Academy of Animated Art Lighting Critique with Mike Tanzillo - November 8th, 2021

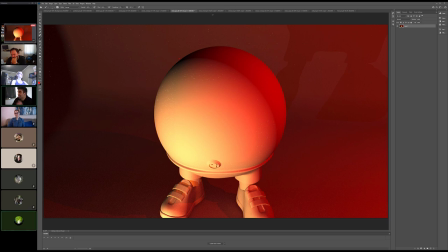(42:41)
um and no that's that's totally totally totally normal by the way like you do just stare at stuff for too long and you really do like that's where critiques really benefit you is it gives you an opportunity to step away get some other eyes on it and and just take a look at it because yeah like the light felt there i was sensing some kind of yellow somewhere but then when i
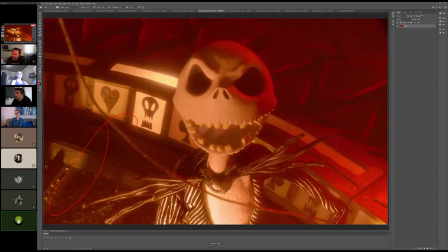(43:01)
was kind of like color picking just to make sure it was more like a peachy kind of orangey color um then i realized,
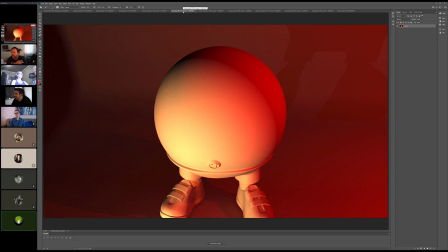(43:07)
I looked back and looked at the actual scene to see where actually the lights were. And yeah, there was a yellowish light radiating from the bottom. So in the second, in the updated one, I switched from a spotlight to a point light.
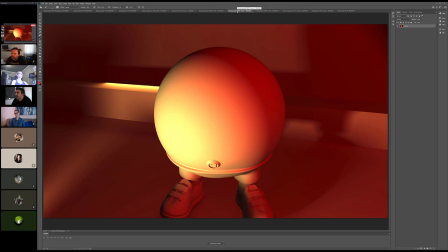(43:22)
Wait, you got this other one. Yes, sorry. I forgot to grab it. Oh, yeah, no. And I added some panels just to kind of get those other shadows in there. No, that's OK, cool. Yeah, that does look a lot better. and then i noticed that that light that yellowish light from the background is like
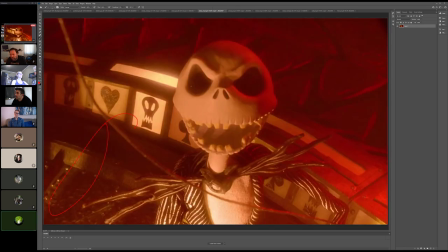(43:40)
sort of like one of the little thingies that are oh yeah um so
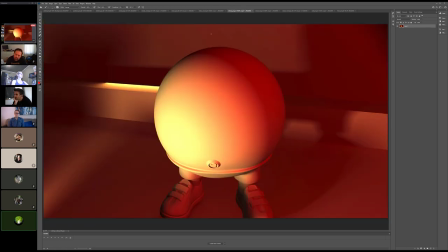(43:45)
i tried to i thought i don't know why i thought like the area light would be like an actual box of light and i was like oh wait no it's not how it's looking so i just kind of put it there to maybe kind of simulate what's going on there but um yeah that's what that is no i think i like i mean this is such a big this is a nice jump from this to this like
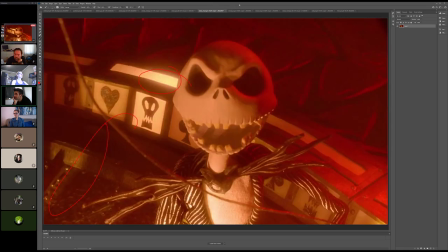(44:03)
this is this is a really nice adjustment from from the first iteration um and yeah totally what you're talking about
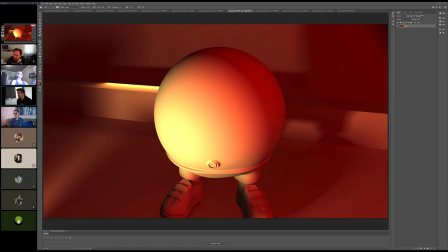(44:10)
that that kind of peach colored light comes from the combination of the red and the yellow right like when it's in the areas that they are combining that we're starting to get that peach color a little bit um but that's a really really good observation one thing that i would say about this um and
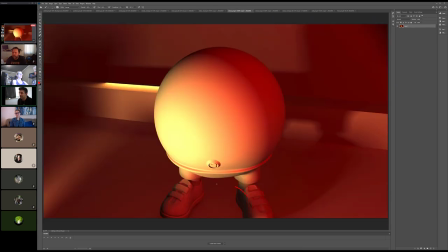(44:30)
this this might just become like multiple lights from multiple sources but i would expect there to be a little bit more darkness underneath him here especially from where the feet touch the ground like a little more contact shadow so just just a make sure that the that the object is actually on the ground like they're actually
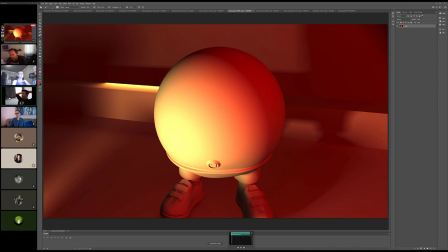(44:44)
against it and then i i mean don't don't worry too much about it on this one but in the future like that would be something where we'd want to add a little bit of ambient inclusion down there or something to kind of make sure that to to make sure because like i feel like there would be more light being blocked in there because of the shape of the character than would be like back here, you know what I mean?
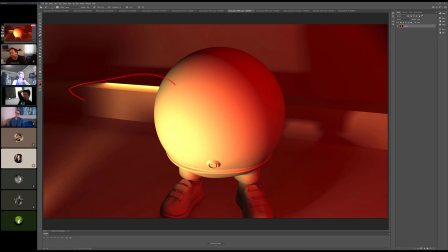(45:05)
So but I think this is really good observing that that is because that's more of like I think the reference,
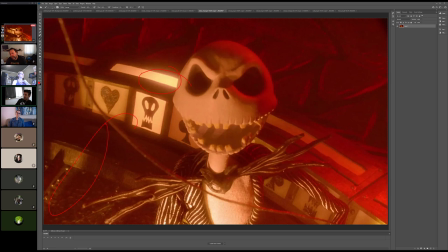(45:13)
I think it's like a I think it's metal along this edge or something that's more like a specular highlight but since you can't change the
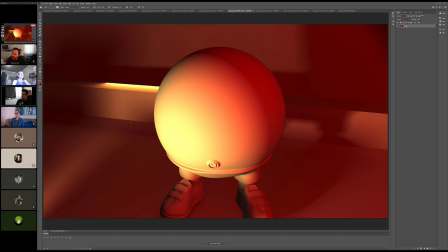(45:20)
shader values, I think that was a really smart way of handling that. Any other thoughts on this one before we hop into the other submission?
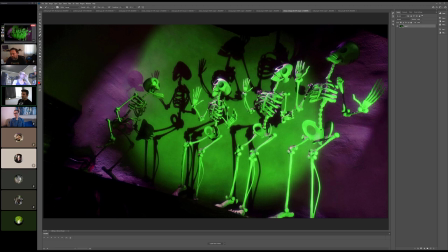(45:33)
so this is a reference against such a colorful beautiful uh beautiful piece here yeah all right oh it's corpse right it's a similar similar thing different movie yeah look at cat nodding all disappointed at
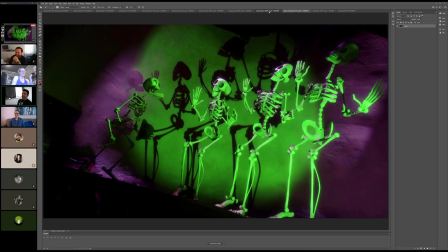(45:49)
me i'm sorry i missed it damn it all right yeah same one you might i will mute myself
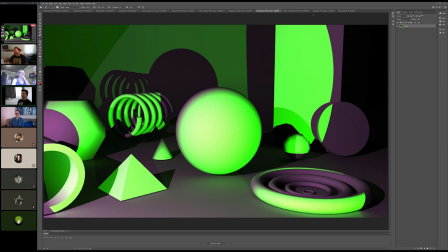(45:56)
for a week erin feel free to mute me and i will be quiet now uh yeah so i think i think i think you're i think the colors are on point they might be a little bit too saturated